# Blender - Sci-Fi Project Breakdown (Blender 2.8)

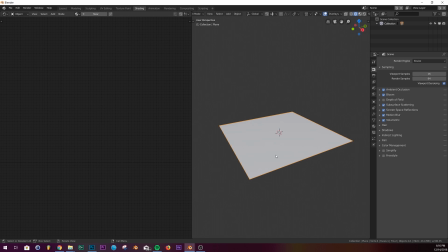Go into my shading window. And we'll give this a texture. So we'll leave it off of metallic because it's basically like a stone, a kind of a stone shader. And then I'm going to give this a light, give it a point light. Bring it up.
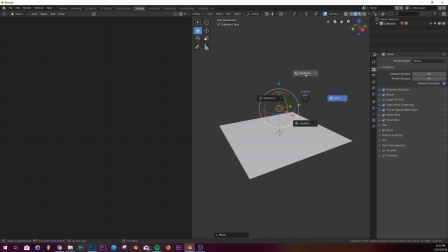Let's see if it is it giving me something to look at. Yes. Okay, cool. So we'll go back to solid for now. So what we're going to do
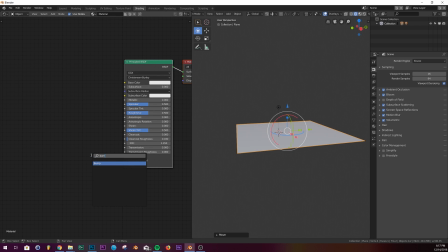is we're going to go and add a bump node and plug it straight into the normal right here.
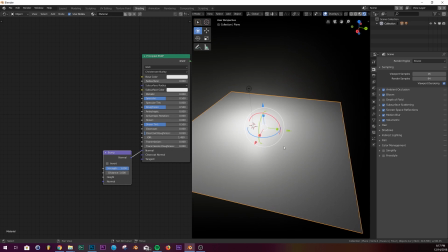We'll put this on rendered. Check it out like that. And then we'll give it a noise texture and a color ramp.
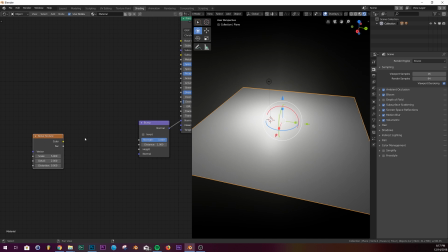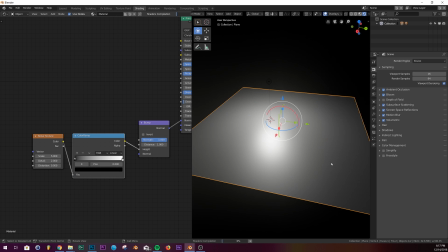And we'll just plug all these together, plug the color into the height, and you'll see in just a second, something's happening.
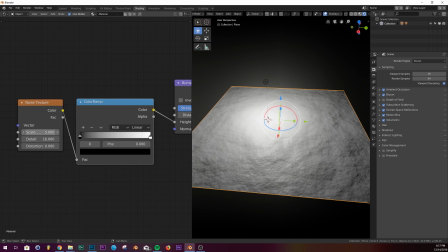Okay, so in the noise texture, we'll give it some detail, and then with our color ramp, we can add some flatness this way, kind of like this.
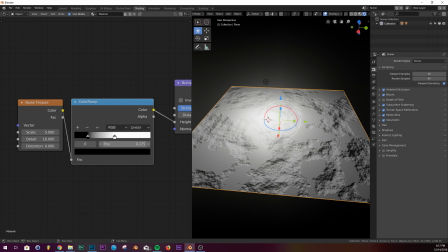And so that just kind of flattens it out, and we have that wall, basically.
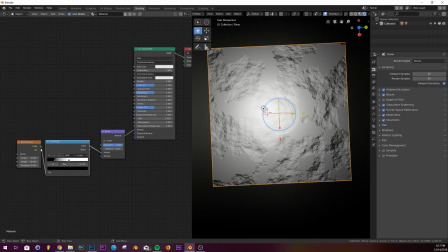And then you can plug the same thing in, plug
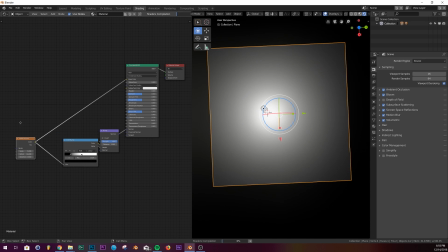this noise into our base color, and you can add, put a color ramp as well,
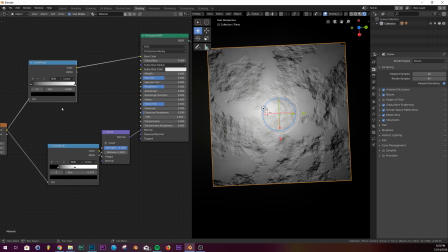and you can shade these areas as well as just add some color here, kind of like that.
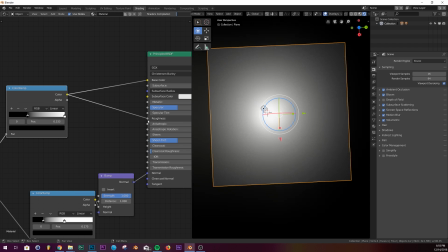And then as well as plugging this color ramp into the roughness, and you can do some weird things with it.
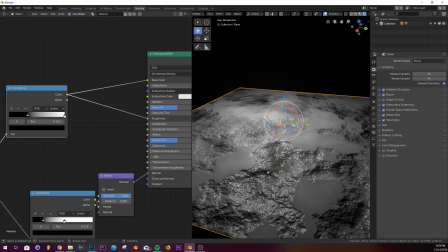So this is kind of wet, that's dry.
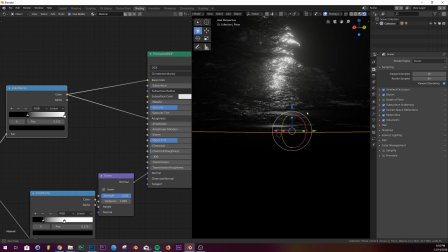And yeah, you can just have some fun with that shader and make like this weird procedural kind of rock looking shader.
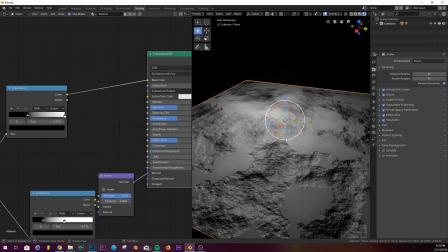It doesn't really look like a rock with the roughness, but you get the idea on that.
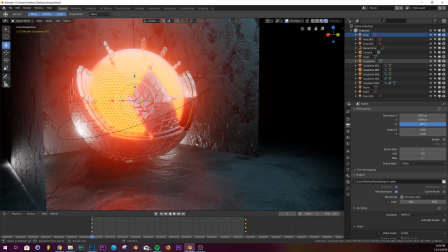And then I just put it on these two walls, three walls, and the floor as well.
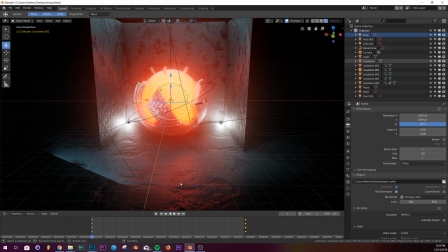And yeah, that's basically the shader.
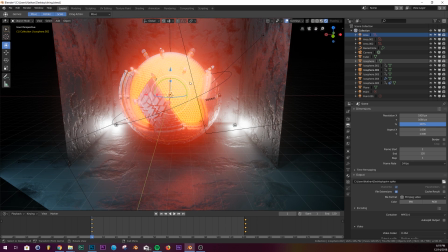And then this one right here in the middle, it's just a icosphere with a wireframe on it, and then the sphere inside of it just has an emission shader on it.
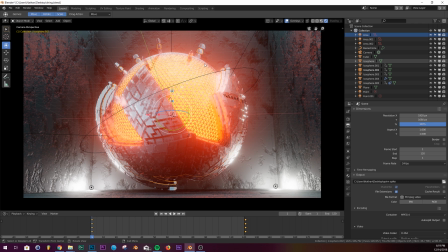And then Eevee does all the work with giving it that glow effect. And I added a light here, and then
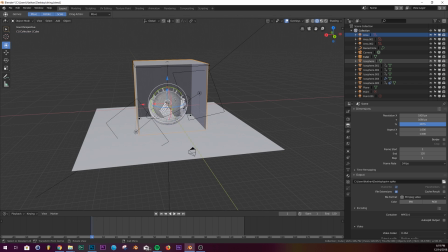I added a light up here, one shining here, and one shining there, just to give it that full on,
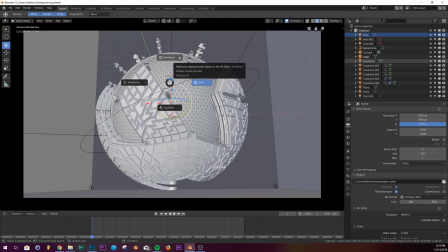just some good lighting effect that gives it soft lighting.
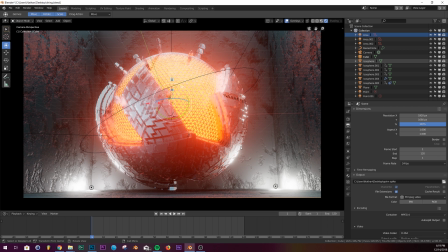And then these lights down here kind of give it that scale, as well as the camera being way to the floor, and it's a really wide camera. Where's my camera at? Let's see what? Yeah, 38 millimeter on the camera.
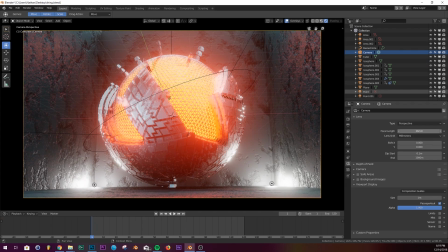So basically, the smaller the number, the more wide angle is going to make this look really big. But if it's at like 50 or 100, it's going to make it look microscopic. It's a little photography trick for you.
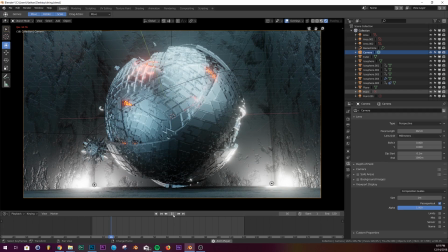And that's basically how I did this render, and I'm super proud of it.
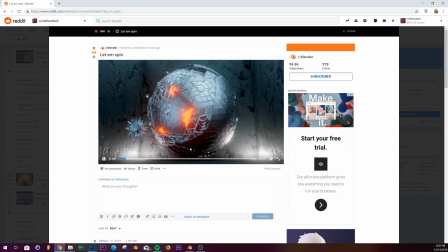I'm glad the Reddit folks liked it. And yeah, super simple render.
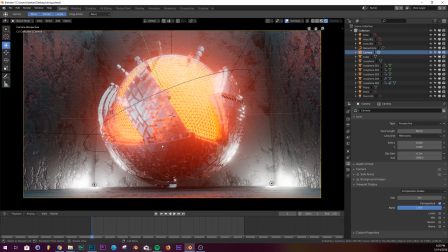Feel free to copy this and try it on your own. You can post it. Basically all the stuff I put on my YouTube channel, if you copy it, I don't mind. And there you go. That's basically the render. I hope you enjoyed.